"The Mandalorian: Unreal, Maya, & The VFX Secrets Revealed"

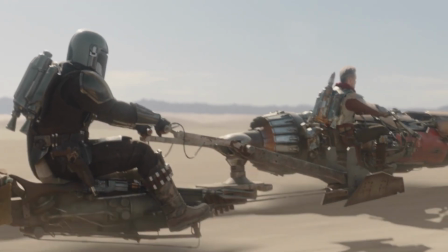487s
This has created a much more efficient workflow drawing pre-production, post-production, and production into one continuous pipeline.
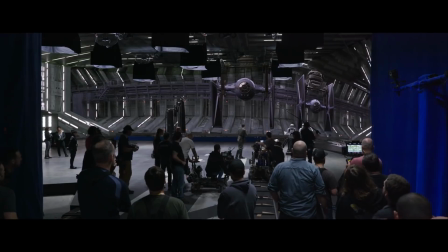494s
This allows everyone to see exactly the same vision in real time since the camera and shots can all be seen together.
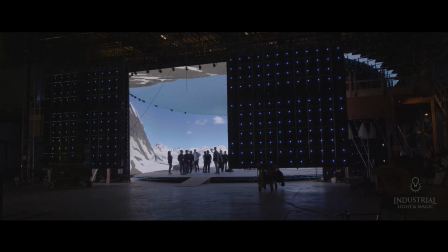499s
Mixing all workflows together allowed the crew to create miniatures, fly a drone for backdrops,
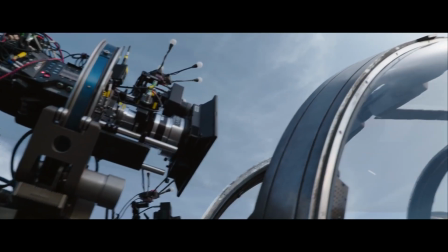504s
and create 3d assets all on the fly and combine them on set to see virtually with the actors for the stage shoot.
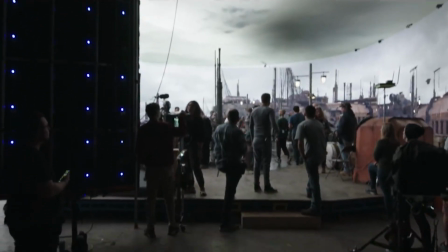510s
If a director is unsure about a background they simply put a blue or green screen behind the actor
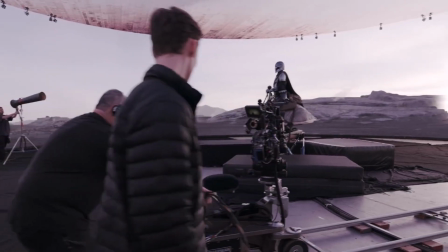514s
and they have a perfect key with interactive lighting and could change the background later.
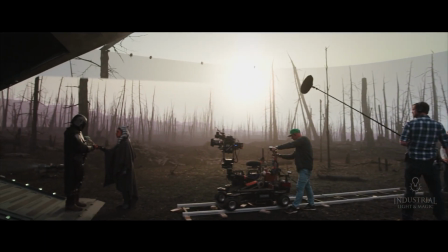520s
Production is extremely efficient in this process where they can cover 30-50 pages of script a day.
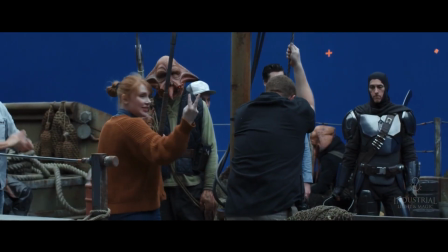526s
Sets were designed around the technology which gave the shots an even more enhanced look.
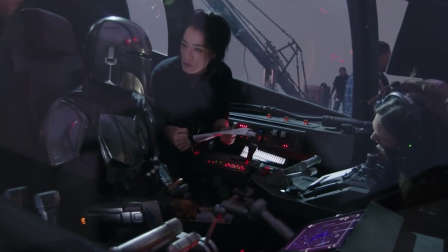531s
For complex interiors of ships, animated content was displayed on the LED screens.
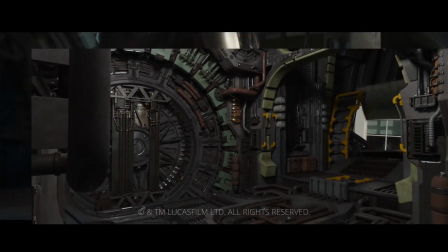536s
The benefit was to not only photograph the set extension but also provide a seamless blend between the practical and the virtual.
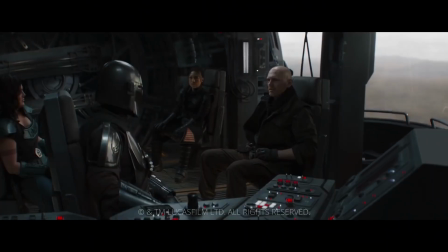543s
This provided real-time lighting and reflections on the characters as the wall of the ship would rotate around in the shot.
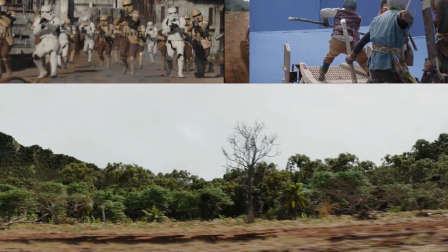549s
Blue screen shots in the back of LA were utilized as well as a fully generated 3D jungle environment taking place on an 8 mile stretch of road.
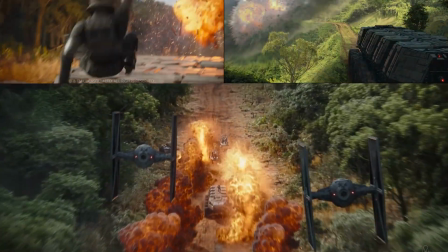557s
The entire backdrop of the chase was completely digital. This allowed the shot to take place without having to travel to a location.
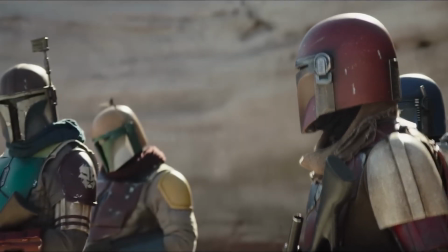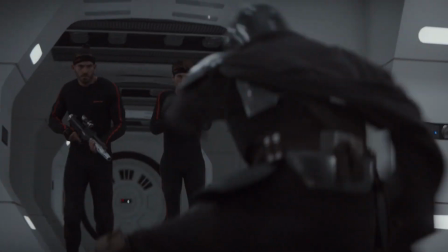569s
That about wraps up this video on how the Mandalorian seasons utilize Autodesk Maya,
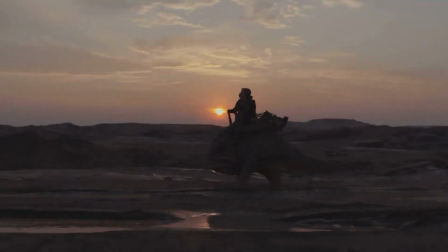574s
Unreal, and other state of the art tools and workflows to create a breakthrough television series, in incredibly quick production turnaround timeframes.
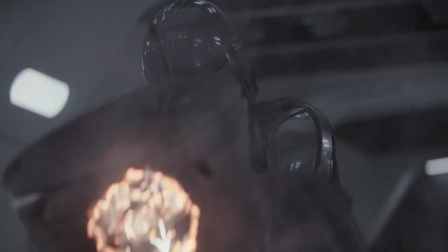582s
There's been updates and improvements to this production workflow each season, and the tool sets are even applied to other Star Wars television installments.
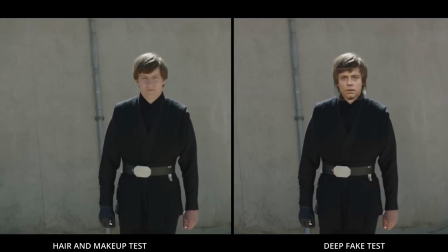590s
It will be very exciting to see what new technology and production techniques are in store for the next chapter.
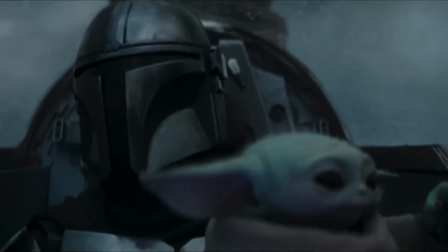595s
We hope this video was informative on the development process of the franchise over time, how it has evolved, and how these amazing masterpieces are created.
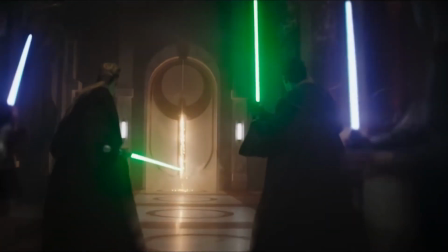604s
The newest entry in the series looks better than ever. Will you be watching on release day? Let us know your thoughts in the comments.
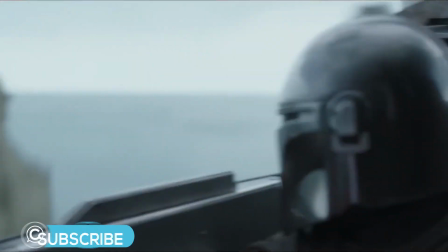610s Hang on, kid.
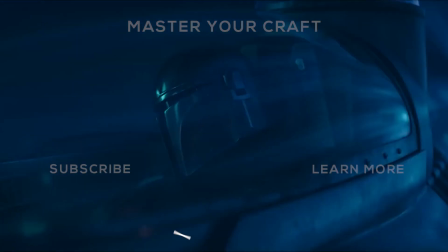613s This is the way.
And don't forget to like and subscribe, and we'll see you in the next one.
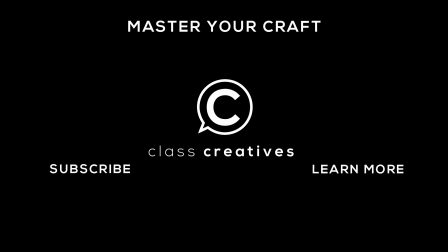621s Perfect!